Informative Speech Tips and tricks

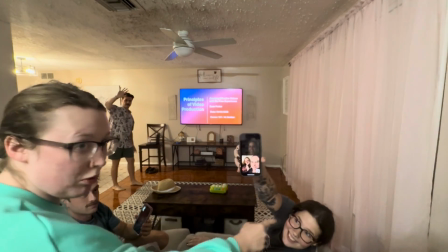0:00 We're ready. Go ahead, show your audience. Show the audience. Yeah, 1, 2, 3, 4, 5, 6, 7, number 8.
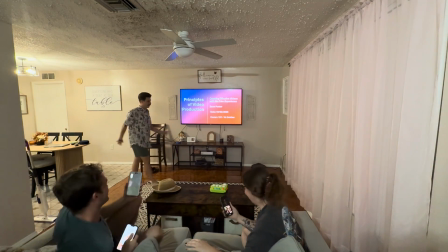0:08 All right, right on. Perfect. Perfect. Awesome. And you're on. Principles of Video Production. Creating effective videos with no prior experience by Zach Potter. Have you ever wanted to have the power and the tools to make a video that engages an audience? And you might be thinking to yourself, when will I ever use this? I'm not in school. It's important to note that even in your own profession, if you want to communicate a complex technical idea, videos are the best way to do that, especially in the modern digital era of today. Just like I said, video quality matters. It helps engage your audience. No one wants to watch an improv sort of ramshackle production. They want something that's clean and polished. And that's the way you engage your audience, whether it's a complex technical idea for your profession, school, building an ad for little to no cost to sell a product that you might have an idea for. We learn video production to communicate ideas clearly and creatively. We can create high quality content for free, and it's useful for any major profession, just like I said previously. A key digital literacy skill set in today's world. Shot composition is what we're going to focus on first. It's sort of the basics of how we get this ball rolling, and it helps you learn the tools of how to basically to develop the skill set to compose a shot properly. We're going to then teach you how to write an outline or a script, some basic simple editing things like trimming, clipping, and transitions, and then we're going to show you what tools and software you can use to help you do that. Why this matters even outside your media careers? Well, the shot composition is how you frame your video visually. No one's going to watch your presentation about whatever technical thing you got going on at work if you're not setting up the shot properly. If it's got a lot of stuff happening, there's a lot of background noise, the lighting's not so great. It adds clarity and focus and style. It communicates your mood that you want to communicate about the message and directs attention.
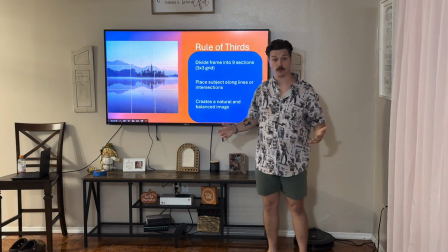2:45 Rule of thirds is going to be our first rule. We have 4 rules we're going to be covering,
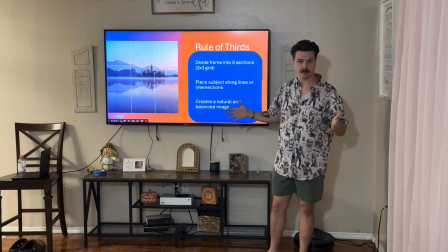2:49 but I like to go, there's not like any particular order for the rules, but I'm going to go over the rule of thirds first.
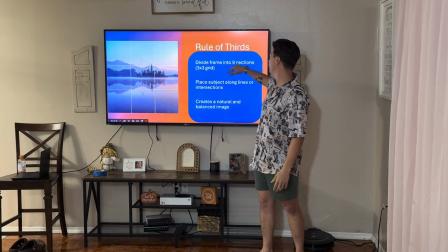2:55 So we're dividing the frame into 9 sections or a 3x3 grid.
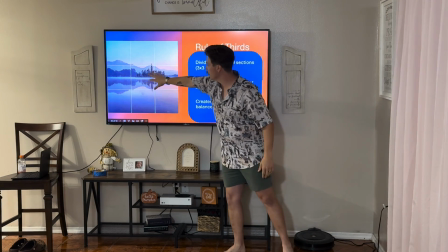2:59 We're going to place the subject along the lines of the intersections, like so, right here, and it creates a natural and balanced image.
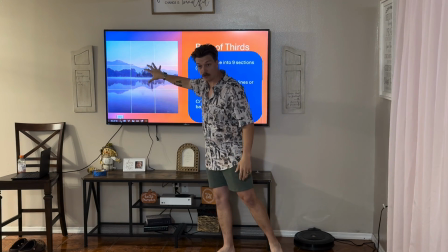3:06 So as you can see, the focal point of this image or this shot is going to be this building, okay?
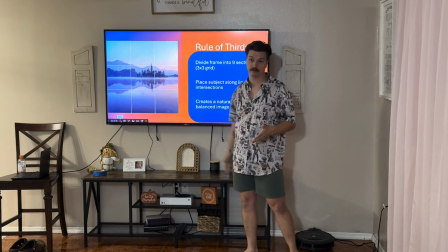3:13 And that's what the whole intention of this person who took that picture. But we're going to be using it for videos. So this is another rule.
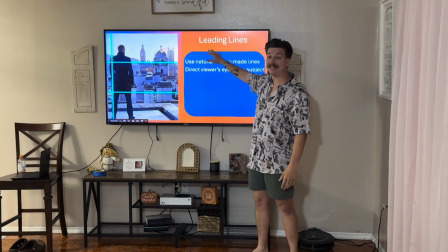3:22 It's called leading lines.
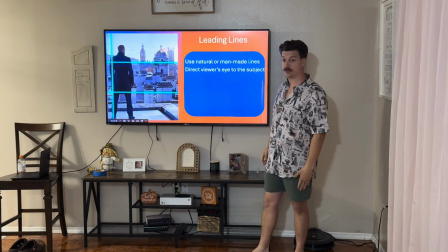3:23 We're using natural or man-made lines, so like buildings or skyscrapers, or mountains or other natural sources for lines.
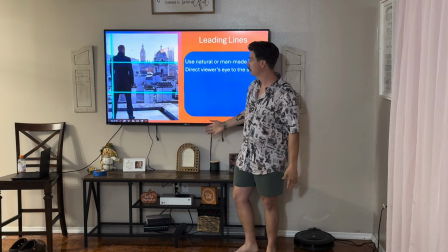3:32 And then we're directing the viewer's eye to the subject. As you notice, we can kind of see who the subject is in this shot right here.
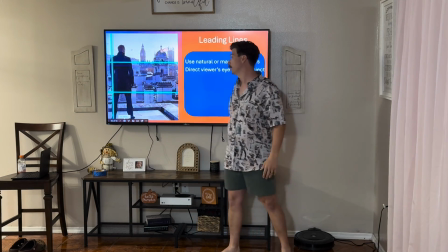3:41 It's this gentleman. I believe it's James Bond.
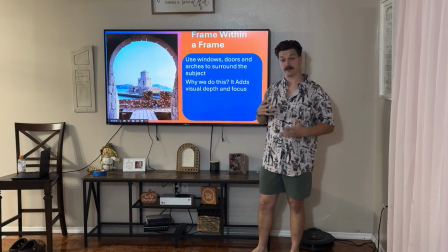3:46 Frame within a frame. Now this is a really cool concept, and it's a very powerful concept for editing and composing a shot specifically. We use windows, doors, and arches to surround the subject. Why we do this, right? It adds visual depth and focus.